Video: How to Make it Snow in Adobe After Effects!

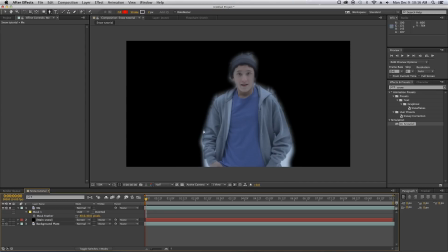252s
So now if we just solo this layer, you can see that it's kind of has a softer edge. See before, after. Actually, we can probably even bring it up to like 50. Yeah, that looks good.
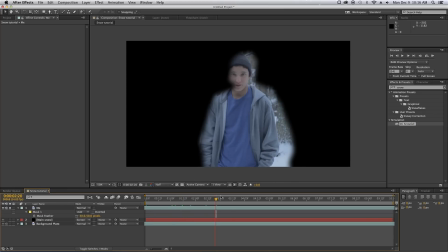269s
And because I will move around a little and we don't want to have to like keyframe each individual frame, what I'm going to do is I'm going to click M twice and that will bring up all the mask properties.
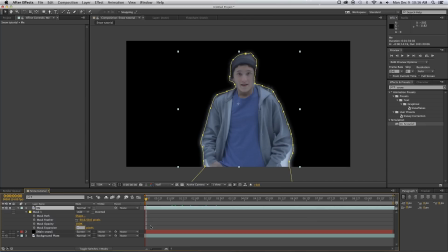282s
So mask expansion basically, it like adjusts the scale of the mask. So let's bring this up to about 10, maybe 15. That looks nice. So we have a nice edge, a little elbow room for me to move around in.
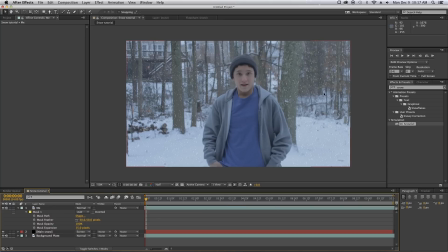301s
Yeah, looks nice. So now if we turn this off, you can see that the snow is falling everywhere except me, and that looks good. So next what we're going to do is we're going to take the main snow, we're going to duplicate that, and let's call this
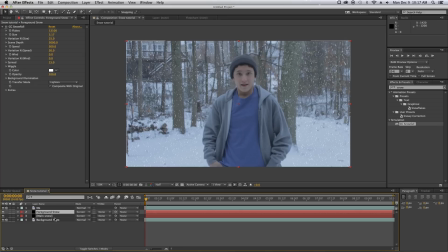319s
foreground snow. We're going to take this and drag it on top of me. Next, we are going to increase the size a lot, because this is the snow that's, well, obviously in the foreground. So let's bring it up to about, say, 11,
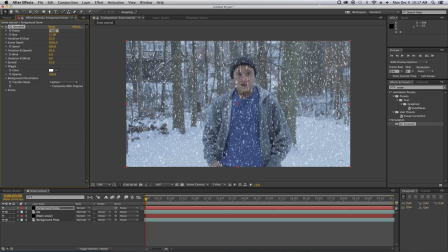336s
and then the amount of flakes down to about 5,000.
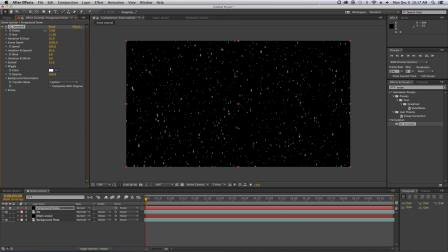342s
If we solo the layer, you can see how many are there. I'd bring it down even more, maybe to about, like, 1,000.
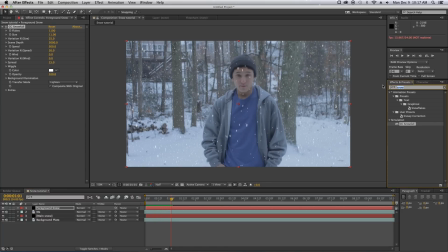350s
Yeah, that looks good. So next, we are going to go into effects and presets and choose fast blur. So let's take the fast blur and drag it on top of the foreground snow, and let's set the blurriness to about 6. So what that's going to do is it's going to basically
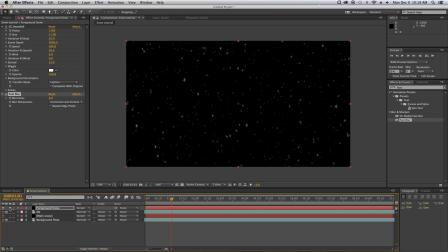370s
make it seem like these flakes are out of focus closer into the foreground.
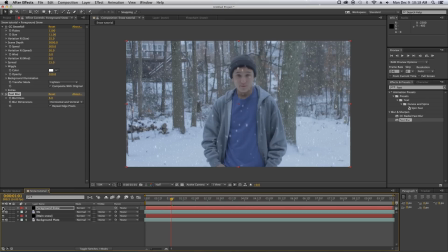376s
So as you can see before, it's falling right there, and then after, it just gives it a really nice depth. So again, I'm going to duplicate this and bring it just under, and I'm going to call this
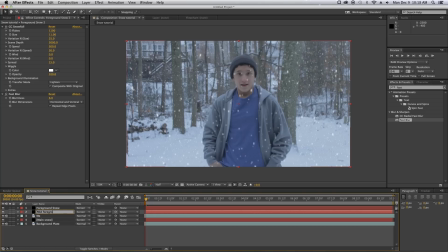395s
mid foreground snow. Okay, so I'm going to decrease the size a bit on these. I'm going to increase the amount of flakes by just a fuzz, and then I'm going to set the blurriness down to about 3.
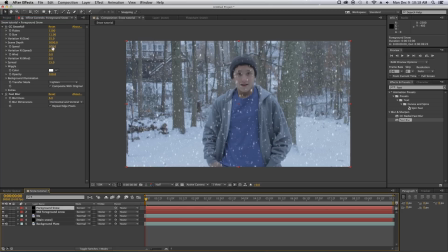414s
Oh, something I forgot. In the foreground snow, we're going to set the speed to about 450, which basically means that because it's in the foreground, it'll be falling faster than the ones in the background. And then the mid-foreground snow, we'll set the speed to about
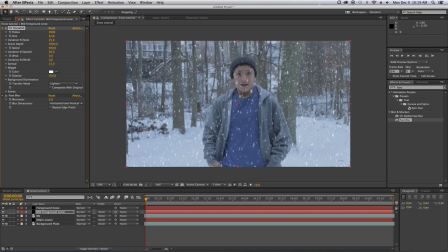434s
400, we'll say. And actually, we can probably bring the size down even a little more. That looks good. And maybe the amount of flakes down a little more too, like 2,000. That looks good.
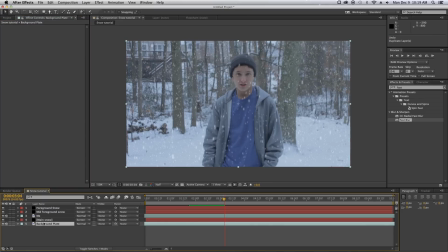452s
So now what I'm going to do is I'm going to take the main snow, I'm going to duplicate that again. And what I'm going to do is I'm going to call it background snow. So by taking the background snow, dragging it behind main snow,
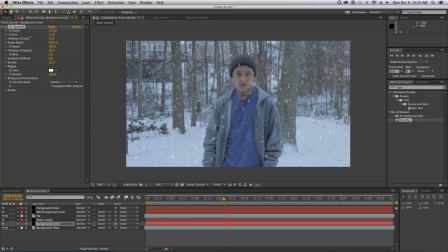470s
I'm going to decrease the size even more and increase the amount.
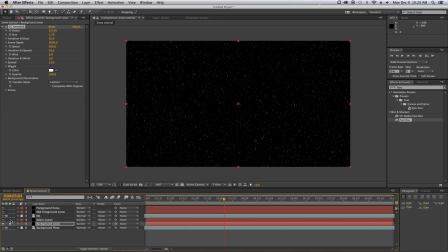477s
So if we look at that, you can see this is our main snow, this is our background snow. Then what I'm going to do with that is, again, we're going to add the fast blur, and we'll set this to maybe about 2.
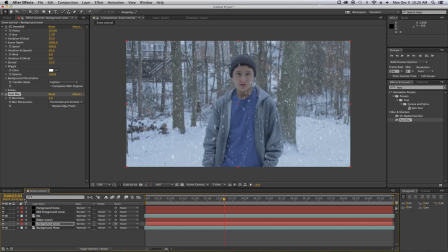492s
So that's like out of focus in the background. Actually, about 1. Okay.
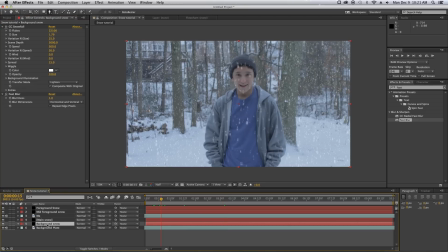499s
So now that we have this, what I'm going to do is I'm going to pre-compose it.
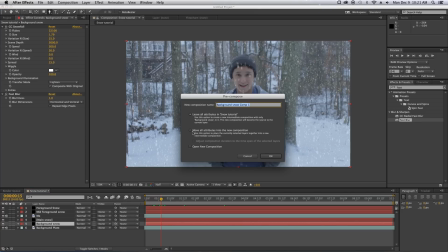503s
So by going up here into layer, pre-compose, you want to make sure that you set move all attributes into the new composition.
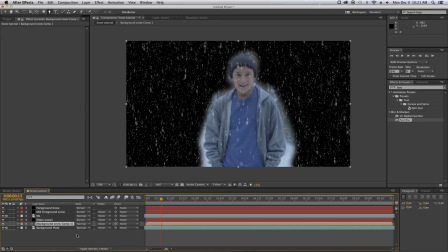511s
So by clicking that, okay, now we need to set this back to screen so it gets rid of the black.
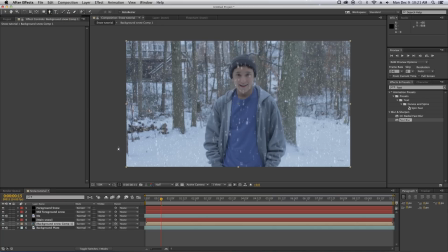517s
And then what we're going to do is, taking the pen tool up here, we're going to basically mask around the edge of the forest. And go up here. So basically what this is going to do is,
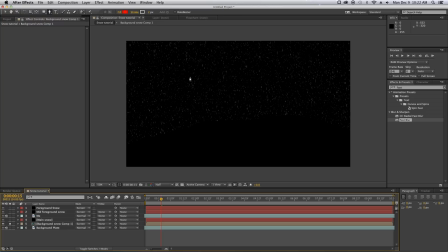533s
it's going to just make it snow everywhere except like the ground area.
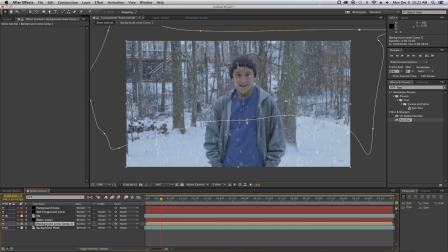541s
So it's just snowing back there in the woods. We can probably adjust the feather a little just to give it more of a real look. We'll say like 60.
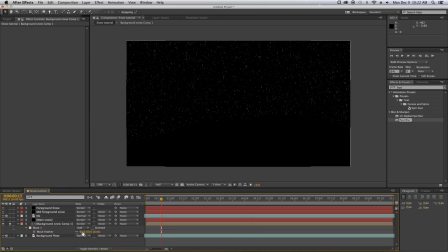551s
And you can see that kind of gives it a nice rim. Actually, probably bring it up a little more, like 100 or something like that.
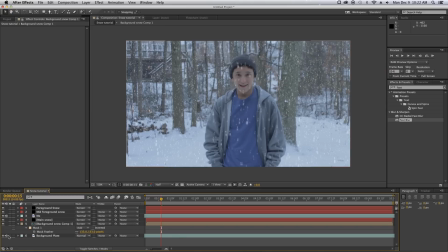561s
So there we go. You can see before all the snow, right there, and then after the snow. So next what we're going to do is we're going to color grade it.
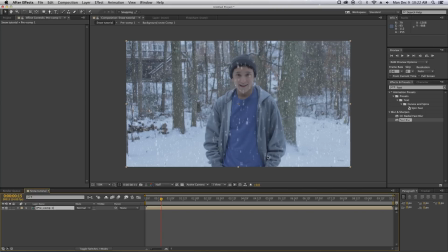579s
So by taking all of this and pre-composing it, we're going to add some color correction on top of this. So now that we have our footage laid out, I already made an effect in preset, and I called this snowy correction.
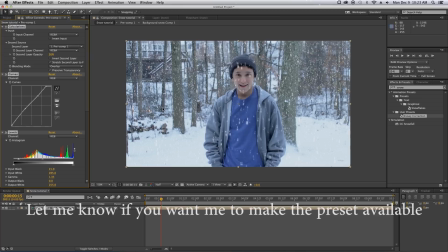597s
So by taking this and dragging it on top of our footage, there we go. It gives it a nice look.
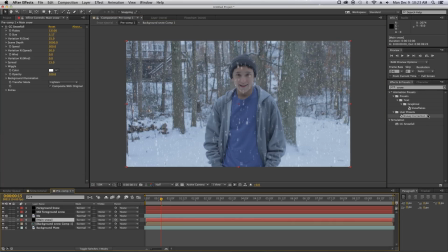605s
Actually, something else that we can do is, by taking the main snow, we can add a fast blur to that. And let's set the blurriness to about like 0.5.
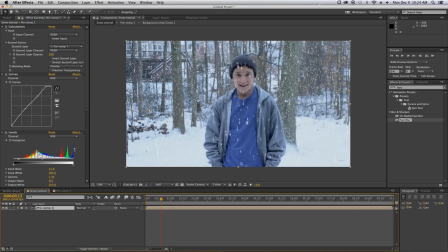622s
Just so it doesn't look too harsh when we add this extra sharpening.
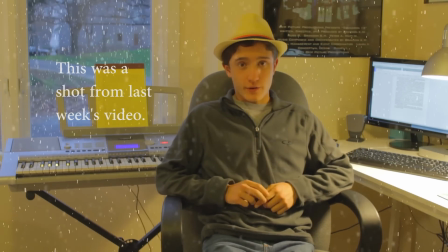628s It's me, Brandon, from Bcam Picture Productions, and today we're going to be talking about what gear I use, both for stop motion and for live action.
Alright guys, well I hope you enjoyed that tutorial. As always, like, comment, and subscribe, and your eyeballs consume the image of my face on your computer, mobile device, or television next time. This is Brandon KM, signing off.